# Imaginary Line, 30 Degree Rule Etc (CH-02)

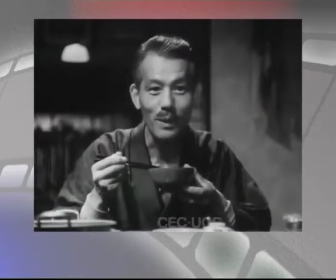8:51 Do
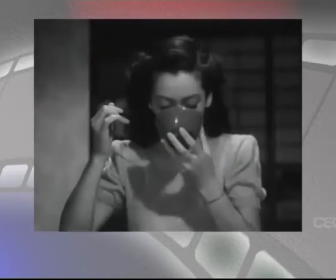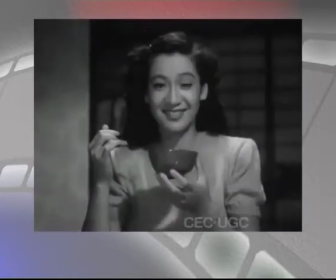This kind of treatment is mostly seen in Japanese films, especially coming from Ozu,
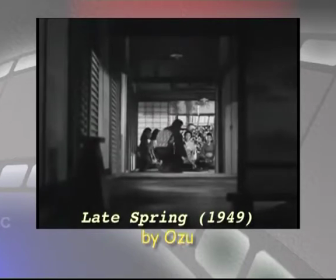9:07 because the Japanese culture is more or less like this.
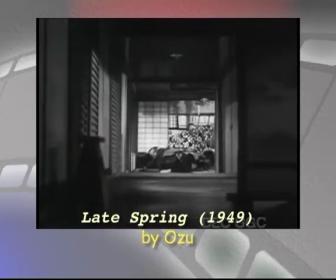9:13 People sit and people talk to each other frontally.
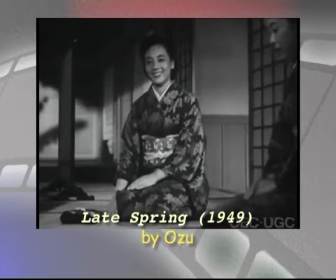9:19 Otherwise, on the imaginary line or on the imaginary axis, the camera can move anywhere he wants,
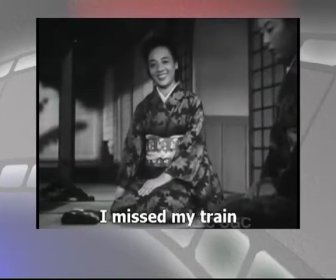9:26 but the camera should not move until and unless there is a dramatic necessity.
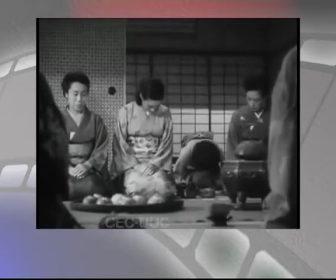9:33 That is, when you want to cut close for dramatic emphasis,
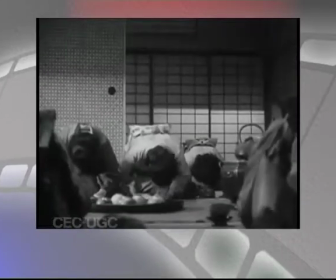9:39 that we have already explained in our previous episodes. The 180-degree axis rule that we explained should not be broken as far as classical narrative or classical filmmaking is concerned. But in many cases, the rule is broken. There are methods to break the rule. That is, there are methods in which the breaking of the rule is not seen, or there are methods in which the breaking of the rule can be salvaged. We will see examples from different films where we see the breaking of the rule happening. With certain filmmakers like Ozu, as I have already mentioned, the breaking of the 180-degree rule has happened a number of times. But the method in which the shots are taken and the mise-en-scene and everything put together does not make it disorienting. So one can understand the rule break is intentional and not accidental. Let us now see examples where the rule can be broken and it does not affect the audience's perception of space.
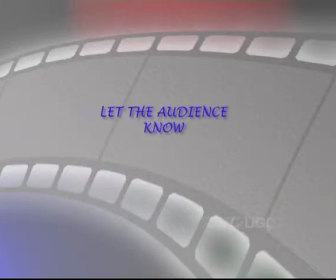The first one is, let the audience know you are crossing the line. In the first sequence of the film Godfather, we will see when the two characters stand up, they actually cross the 180-degree line. In this example, we'll see that the camera observes
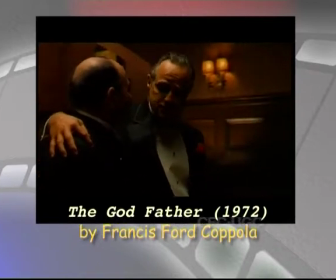11:21 the entire movement and these two characters shift their position from left to right to right to left,
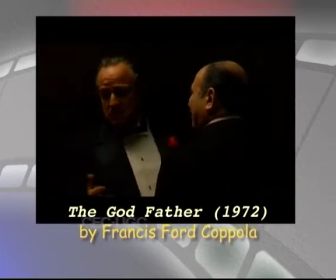11:28 and we have arrived at a different axis position.
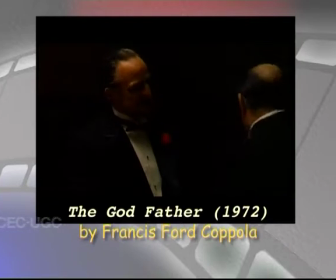11:32 Since the audience has gone through this entire experience of changing positions, it does not affect the
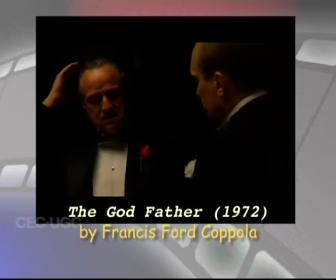11:42 feeling of the space. So this is a valid cinematic treatment. The rule is also broken in cases the action becomes dominant. Let us again see the first sequence of Godfather, where the character sitting opposite to Godfather stands up and walks up to Godfather and whispers something in his ears. The shot that follows is actually a violation of the 180-degree rule, but this happens on a dominant action.
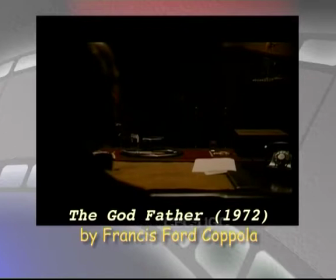12:14 The action of that person getting close to Godfather's ears and whispering something.
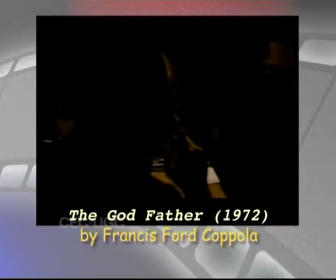12:21 In this case, the shift of axis does not really disorient.
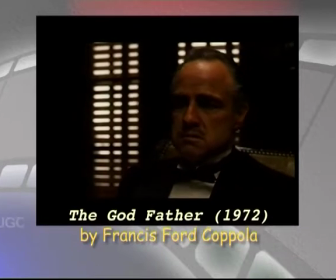12:26 Technically speaking, this is wrong, but this does not affect the audience. It becomes more entertaining and more informative as a cut.
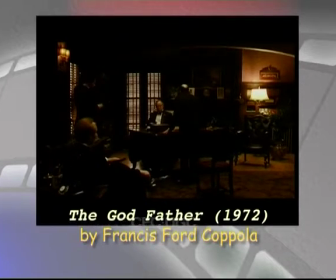12:37 So this is valid. The 180-degree rule may be broken in certain situations where it was not possible for the director to stick to the axis that he was shooting on. In certain other cases, it may also happen that it was accidental. In both cases, the editor has to solve the issue.